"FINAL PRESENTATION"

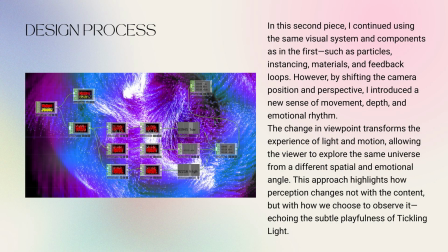This approach highlights how perception change not with the content, but with how we choose to observe it, encoding and subtle playfulness of sticking lights.
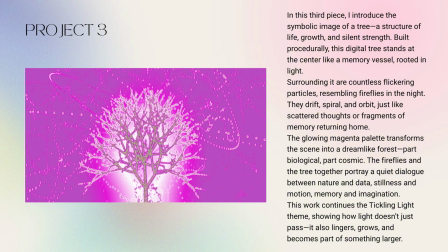Thirdly, this is my project tree. I introduced the symbolic image of a tree, a structure of life, growth, and silent strength. Built procedurally,
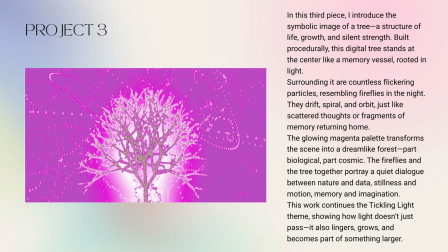this digital tree stands at the center like a memory vessel rooted in the light. Surrounding it are countless flickering particles resembling fireflies in the night.
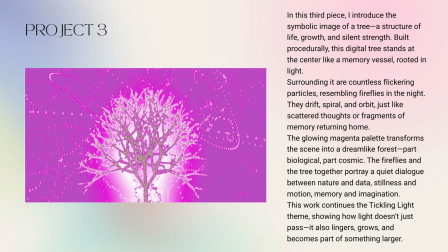The tree spiral and orbit just like scattered troops of fragments of memory returning home.
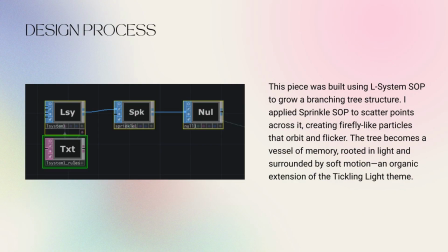By using L system sop to grow a branching tree structure, I apply sprinkle sop to scatter points across it, creating firefly-like particles that orbit and flicker.
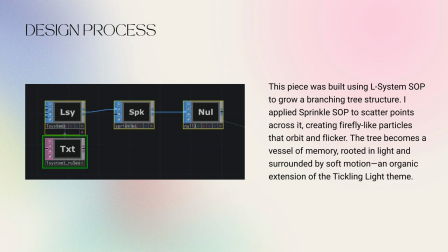The tree becomes a virtual of memory roots in light and surrounded by soft motion, an organic extension of a ticking light scene.
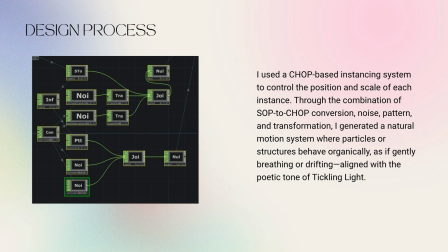And the next is I use a chart-based instancing system to control the position and scale of each instance. Through the combination of stop to chart conversion, noise, pattern, and transformation,
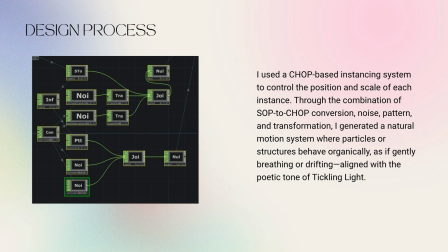I generate a natural motion system where particle or structure behave organically, as if gently breathing or drifting align with the photic tone of ticking light.
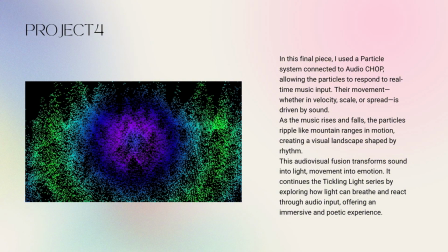In this final piece, this is my project 4 and also a last. I use a particle system connect to audio chop, allowing the particle to respond the real-time music input.
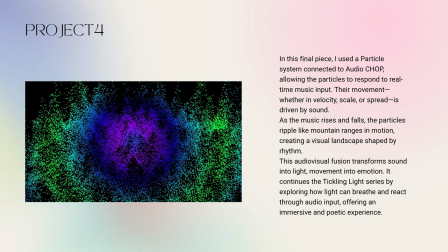Their movement, whether the velocity, scale, or speed is driven by sound. As the music rises and falls, the particles ripple like mountain range in motion, creating a visual landscape shaped by rhythm.
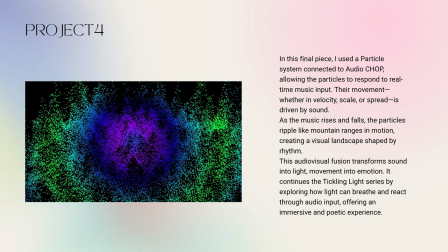This visual fusion transforms sound into light. Movement into emotion is continues the ticking light series by exploring how light can breathe and react through audio input,
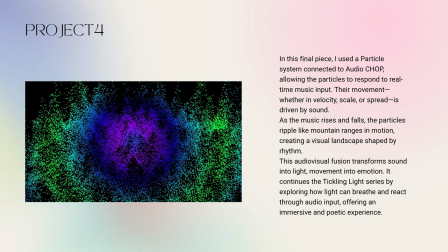offering an immersive and photic experience.
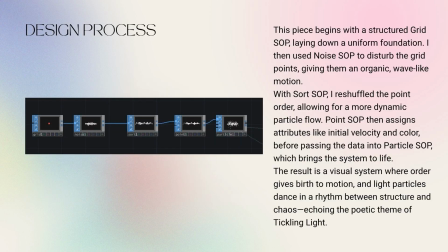This piece begins with a structured grid stop laying down a uniform foundation, and then I use noise stop to disturb the grid points, giving them an organic wave-like motion.
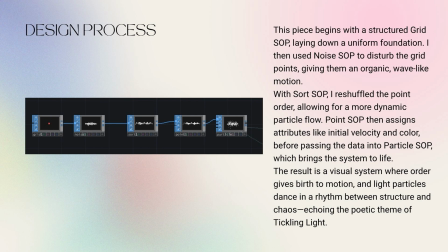With short stop, I reshuffle the points order, allowing for a more dynamic particle flow.
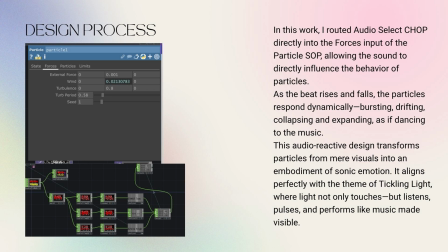And last, I route audio select chop directly into false input of the particle soft, allowing the sound to directly influence the behavior of particle. As the beat rise and falls, the particle responds dynamically, bursting, riffing,
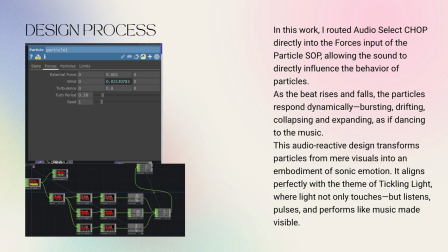collapsing, and expanding, as if dancing to the music. This audio reactive design transforms particle from more visual into an embodiment of sonic emotion.
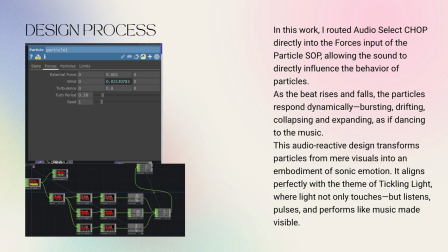And well, lights not only touch but listen, pulse, and performs like music made visible.
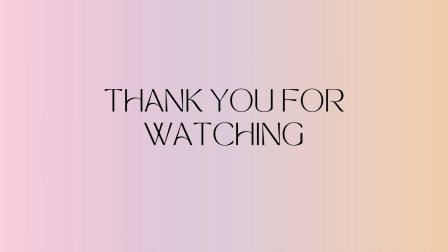Alright, this is my all presentation now. And thank you for watching.